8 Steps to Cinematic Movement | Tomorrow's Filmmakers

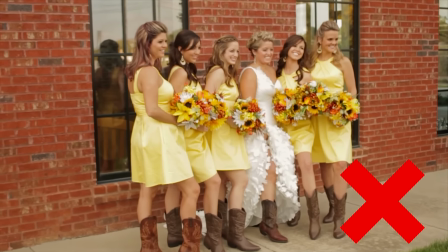Because if you avoid it, you will improve the quality of your filmmaking instantly.
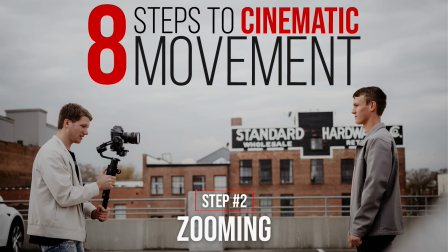Step number 2 is zooming, and why to never do it.
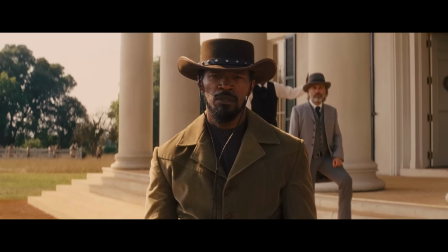A push in and a pull away are where you physically move the camera,
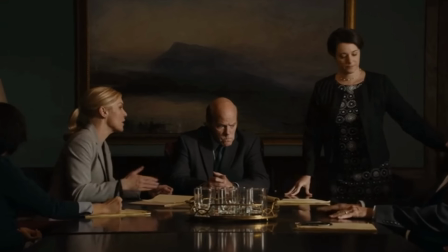but a zoom, on the other hand, is where you zoom your camera towards the subject. Now, the problem with a zoom and actually filming the zoom is that it feels very artificial and reminds the audience that there is a camera present.
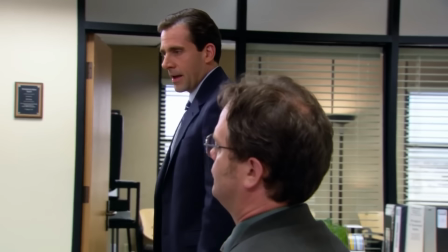Now, some projects are great for zooms, like The Office.
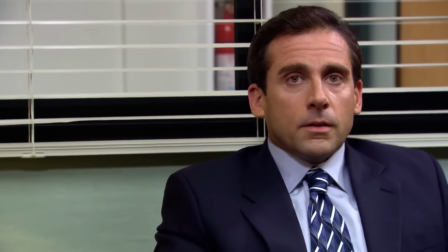The Office is a TV show that's supposed to be about a documentary team following these people around in their daily lives.
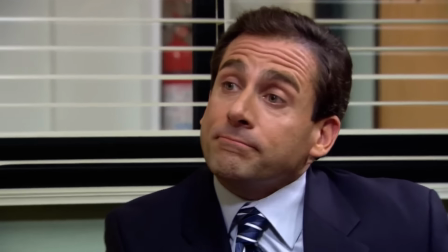And since you already know that, zooms don't feel out of place because you're watching it through someone who is following them with a camera. The
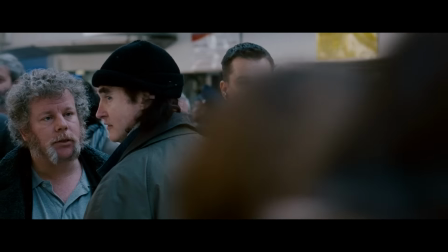Bourne movies are also a good example.
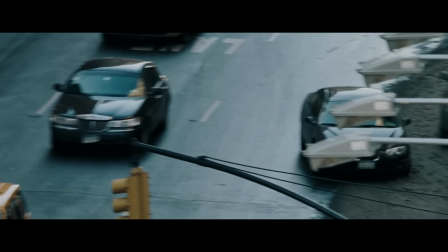Paul Greengrass zooms all the time because it's about a man constantly on the run from the government, and he gives the feeling that someone is always watching him.
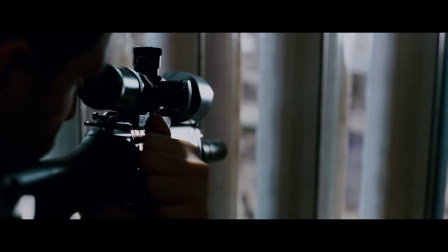But whenever you zoom, it reminds the audience that there is a cameraman holding the camera, and for that reason,
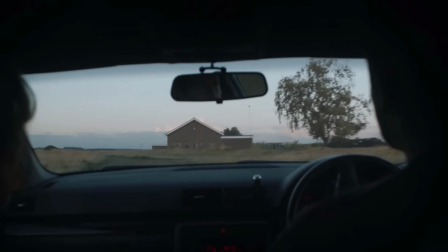it tends to take the audience out of the moment and reminds them that they're watching a movie or watching a promo or watching whatever project that you're making.
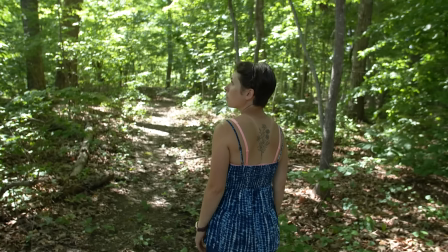When your character is supposed to be alone with nobody around and your camera zooms, it feels like you're watching a reality TV show.
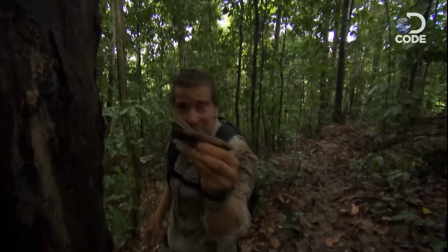Zooming in on your projects should be avoided at all cost. And when you first pick up your camera, you're going to be tempted to do two things: go handheld and zoom.
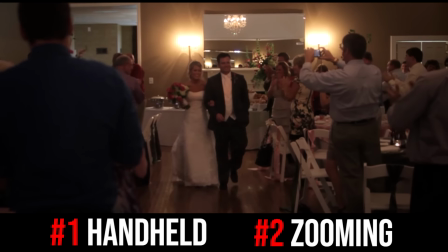I've seen it countless times, and that's why I made a point to say no handheld and no zooms,
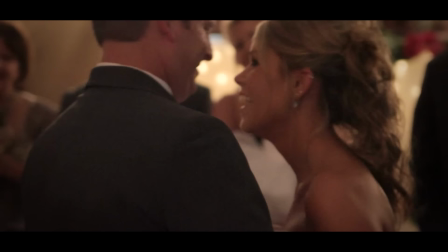because avoiding these two things will improve your projects. Number 3 is smooth movements.
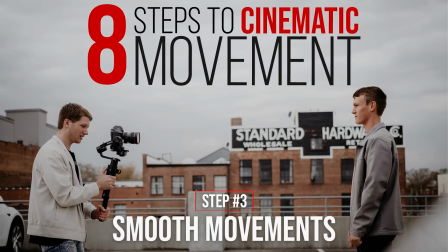If your camera movements aren't smooth, the cinematic quality of them will be completely gone.
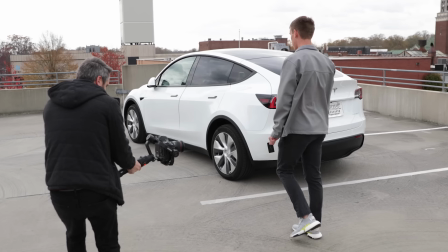Invest in a stabilizer, please. You can't get smooth movements without something to make your camera smooth.
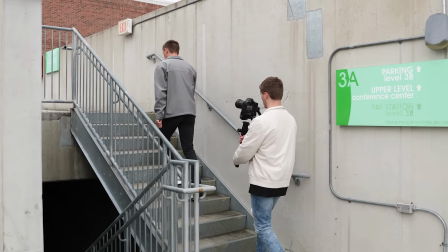And also, just because you have a gimbal or a glide cam doesn't mean you will automatically have smooth footage. I see many filmmakers purchase gimbals and glide cams, but still have shaky movement,
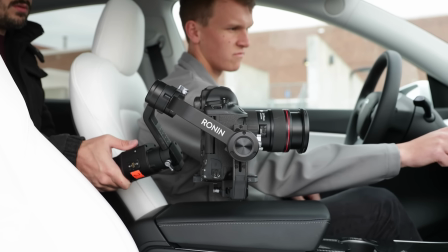and they ask me how to fix it, and the truth is, it's because they just don't know how to use it.
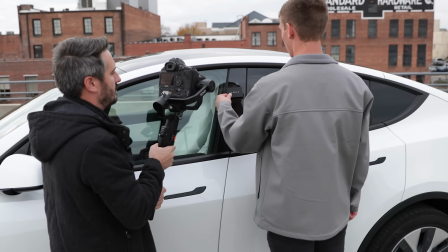And there are 2 quick ways to make sure that your shots are smooth whenever you're using a gimbal.
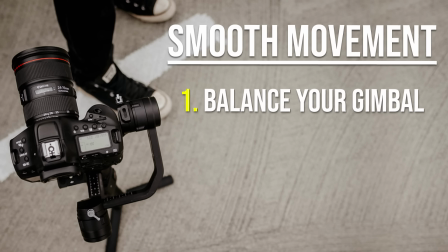Number 1 is to balance your gimbal. With a glide cam, if it's not balanced, it's going to be impossible to film with,
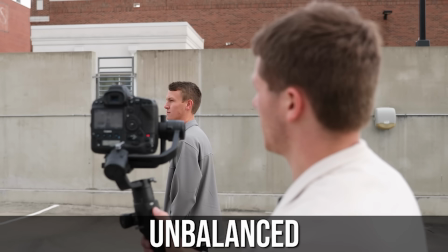but with a gimbal, even if it's not balanced, it's going to look like it's ready to go.
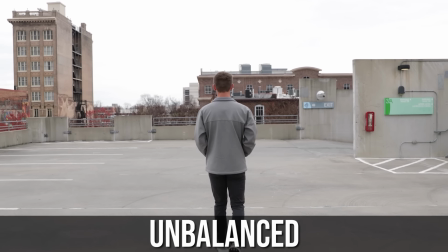And because of that reason, many people are not getting smooth shots. Be sure to take that extra time and balance your gimbal and your glide cam properly.
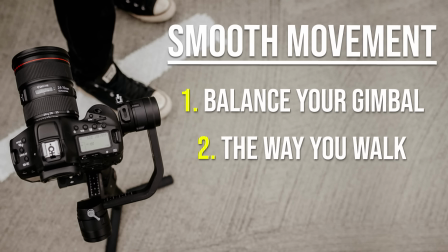And number 2 is the way you walk. Getting smooth shots does depend on how you walk.
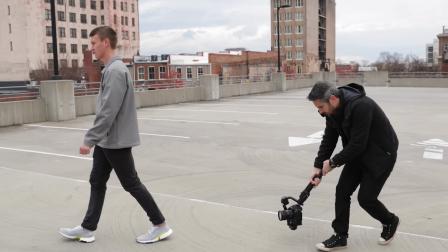You must bend your knees and walk like your lower half is completely separate from your upper half.
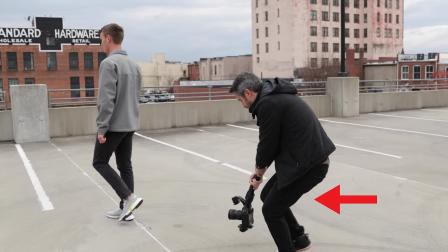Let your legs absorb everything without letting it get to your upper half.
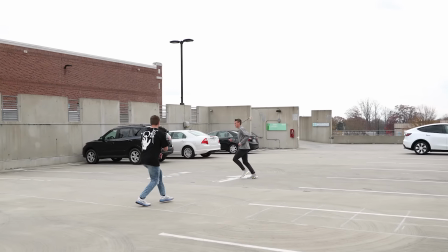This is especially useful when moving quickly or running, since you tend to have more movement in your shots.
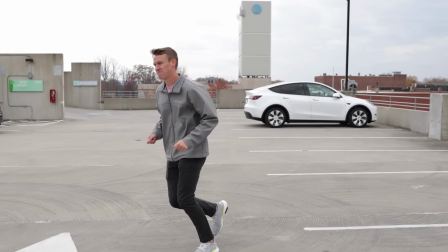Mentally, you have to train yourself to naturally squat when you walk because you aren't used to doing that.
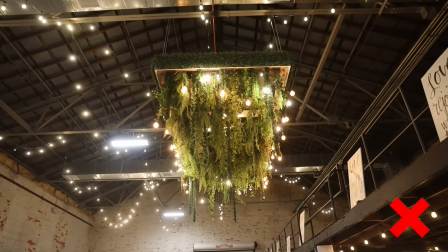This shot was taken on a gimbal while walking normal.
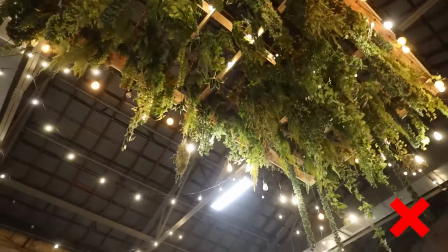It doesn't even look like it's on a stabilizer, and that's because it all depends on the way you walk.
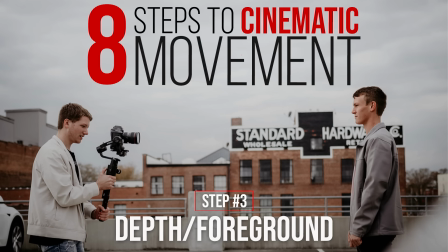Number 4 is depth. Many times, if we're moving our camera, we can tell that the background is moving,
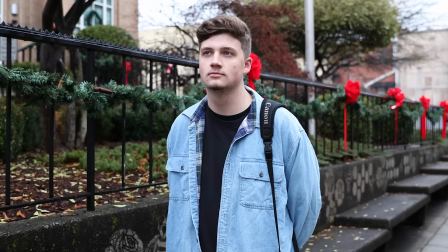but we aren't really able to see just how much we're moving, especially if it's a wider shot. One way to create depth and show your movement better is to simply put something in your foreground to show that movement.
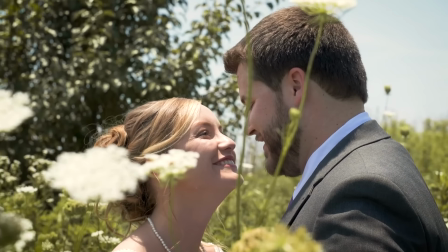It adds an entirely new level to our movements and allows us to have lots of depth.
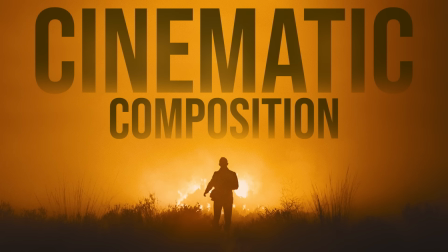We already talked about this a little bit in our composition episode, but both of these shots are moving from left to right,
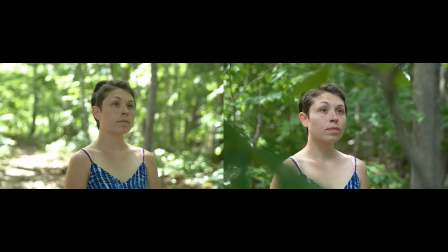but the one with a foreground object looks much more appealing by adding depth and also shows us as an audience how much we are moving.
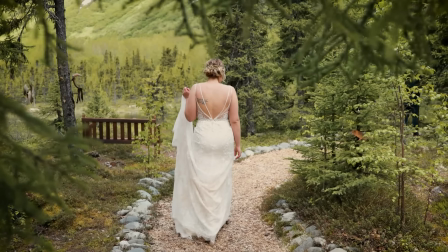And it doesn't have to be anything large like a person or an object.
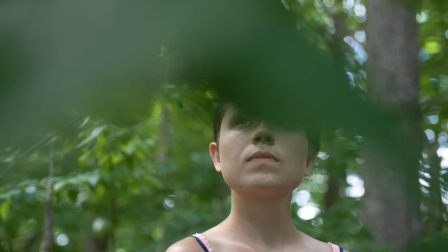It could be something small like leaves, plants, coming from behind something to reveal the subject.
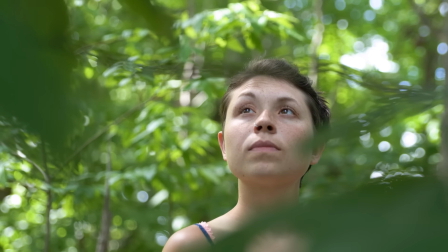Many things you can do to add depth.
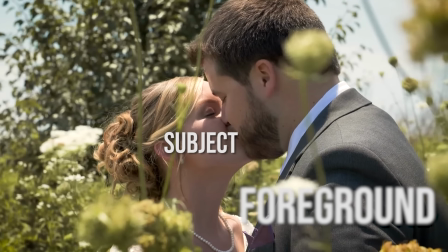But placing something in front of your camera to either shoot through or move around can greatly affect the cinematic quality.
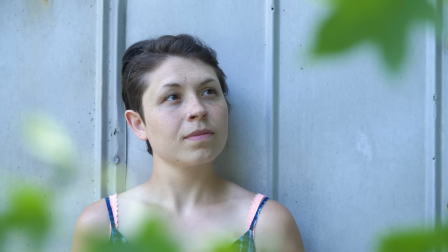It adds depth, it adds another element to your image, and if your subject is on a flat wall and you can't move him away from that wall,
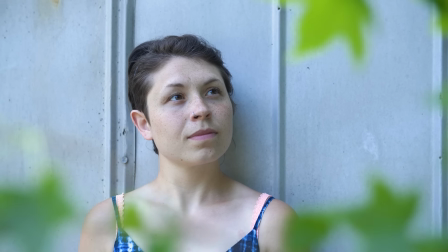the best thing to do to add depth is to put something in the foreground. It takes the image to an entirely new level.
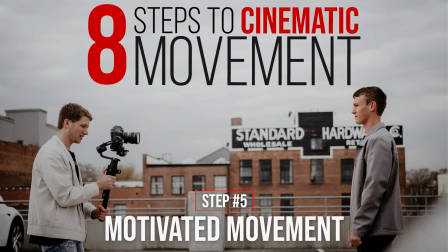Next is motivated movement. Now, just like we talked about in our lighting episode with motivated lighting, now we have motivated movement.
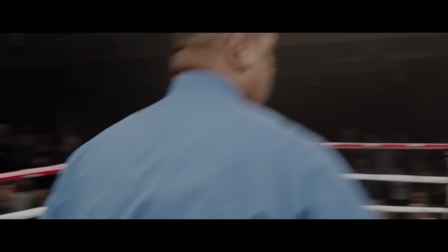This is movement that is motivated by something else in the frame. Now, some movements just look fine out of the blue, but some movements can seem jarring and take your audience out of the moment if the camera just moves for no reason.
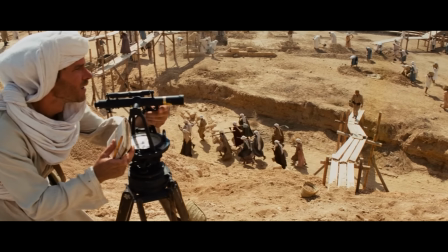Motivated movement will completely fix this. If we're going to move from one person to the other, instead of just moving back and forth,
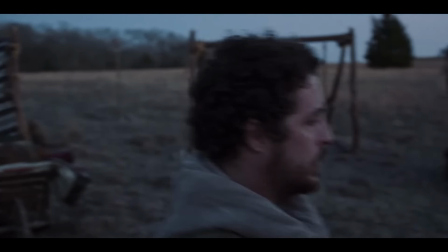which can seem jarring, we could follow another person to our destination.
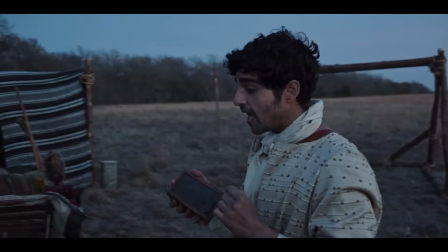This is what is called motivated movement. They use this many times in longer takes, and it really adds a lot.
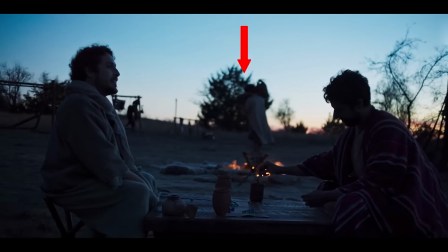Sometimes the person's only job in the scene is to allow the camera to somewhat follow them, even if they're just in the background.
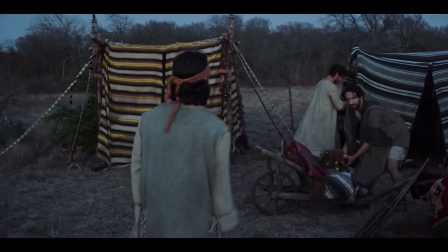Think if we had this shot without the person walking to move the camera.
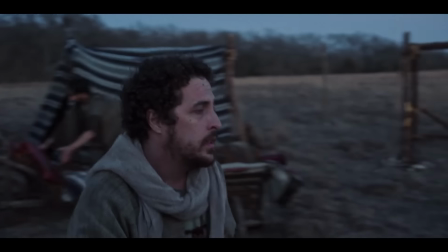The movement would just seem jarring and out of place for the camera to just move with no real reason. As an example, if we have 2 people having a conversation, instead of moving back and forth to where it kind of feels awkward and out of place,
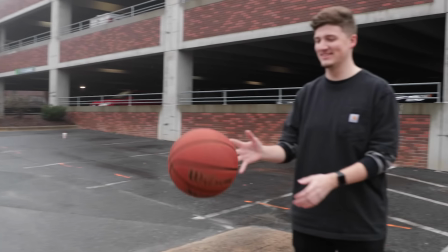we could have them tossing a ball back and forth and following the ball. this feels much more natural because the movement is motivated. And you don't necessarily need to focus on the ball when it's moving and make it a subject in the scene,
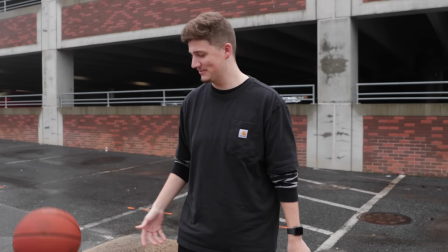but just move in the direction with it and it will seem more natural. If there wasn't motivation for the movement, it would feel out of place.
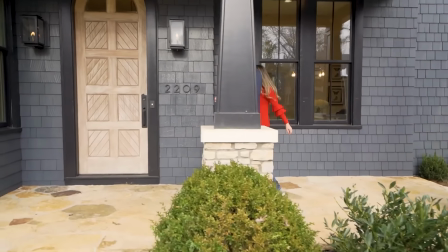I've also used motivated movement many times with real estate shoots. Instead of just walking in a room to show how nice it is, or especially the front door,
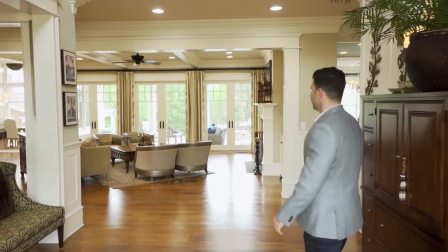we simply follow somebody into that room and have them walk out of the way, and it feels more natural to the viewer because the movement is motivated.
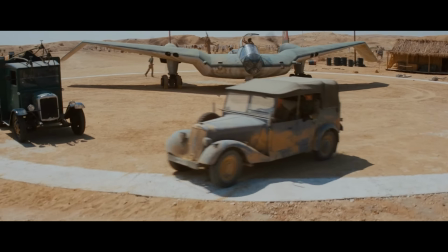So if you can, add some sort of motivated movement to your shots and you will be amazed at the difference it makes.
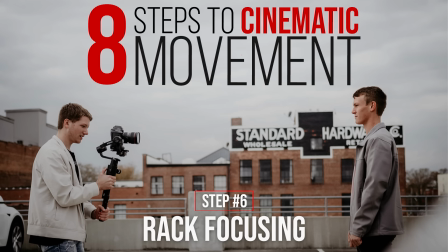Next is minimize rack focusing. Now, what is a rack focus?
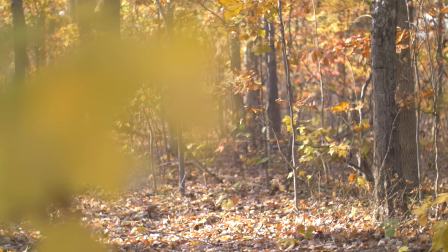A rack focus is when your focus is on something really far away,
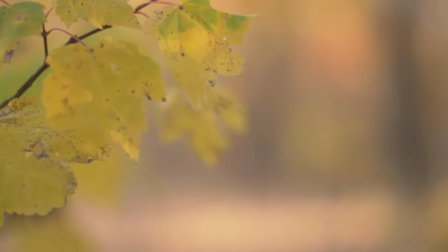and then you rack the focus wheel all the way until you focus on something really close, or vice versa.
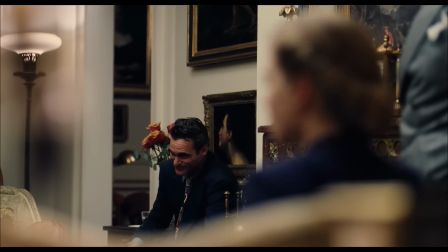This has been used in Hollywood for ages and can be used in your projects to communicate a message.
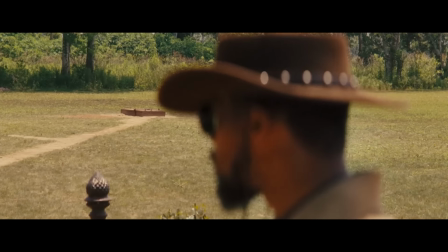The reason I'm making a point about this is because back in the day, racking focus was pretty much impossible without some sort of adapter. Right when DSLRs came out, racking focus was super easy and available to everyone.
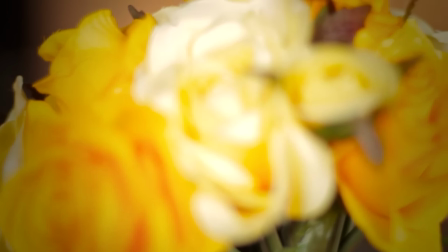So guess what everyone did, myself included? We were racking focus at every chance we could because we hadn't been able to do it before.
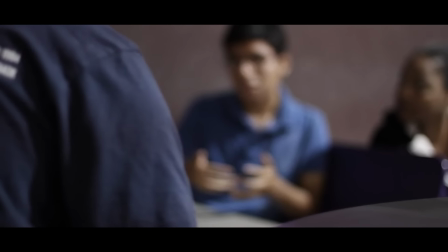And then it started to get monotonous and constant. So when you first pick up your DSLR and you're first getting into filmmaking,
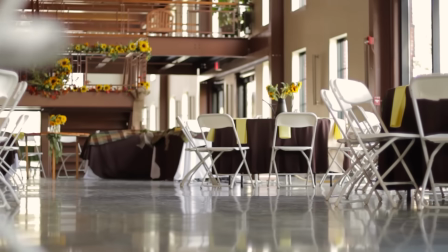you'll have a tendency to want to do that all the time because it looks so cool. I mean, a typical Hollywood movie might have maybe one rack focus shot in the entire film, so I know it might seem like a small and simple step,
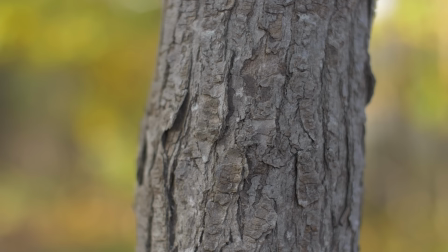but I've seen it over and over again where beginning filmmakers rack focus
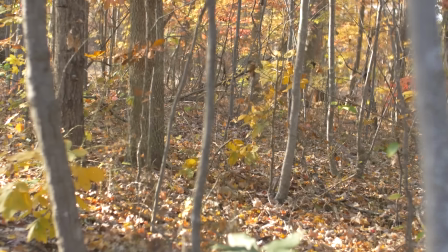with almost every single shot just because they can and it looks cool.
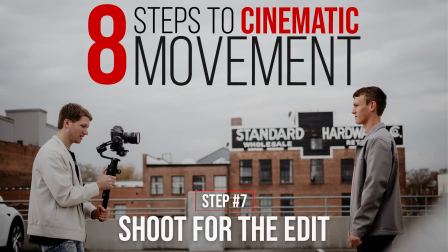So please don't do it. Next is to shoot for the edit. We talked about this before in our top gimbal tips and tricks videos,
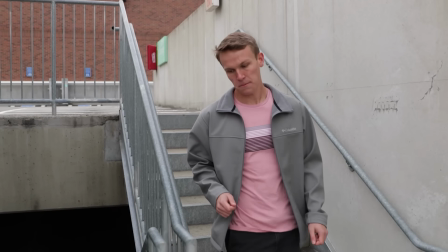but one of the most popular things right now are cinematic transitions, especially with a gimbal.
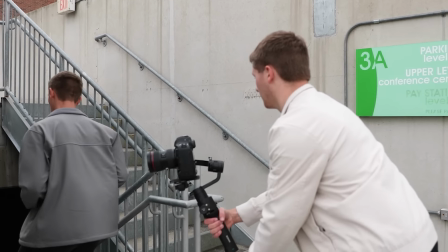It is everywhere. But if you're wanting your transitions more cinematic, you'll need to plan them out beforehand.
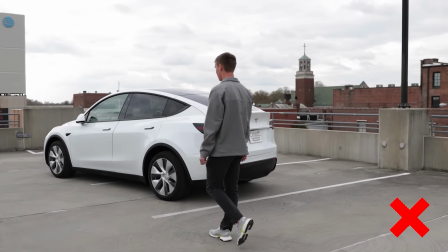Don't just start filming and think that you'll add some preset transition in the edit. Use your gimbal to create those cinematic transitions.
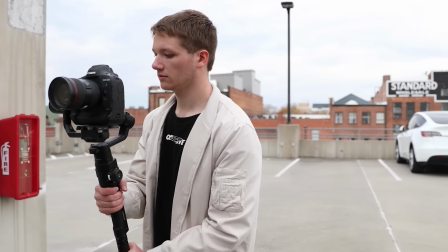If you're wanting to do a whip pan transition, start your shot and at the end of the take, pan quickly to the left.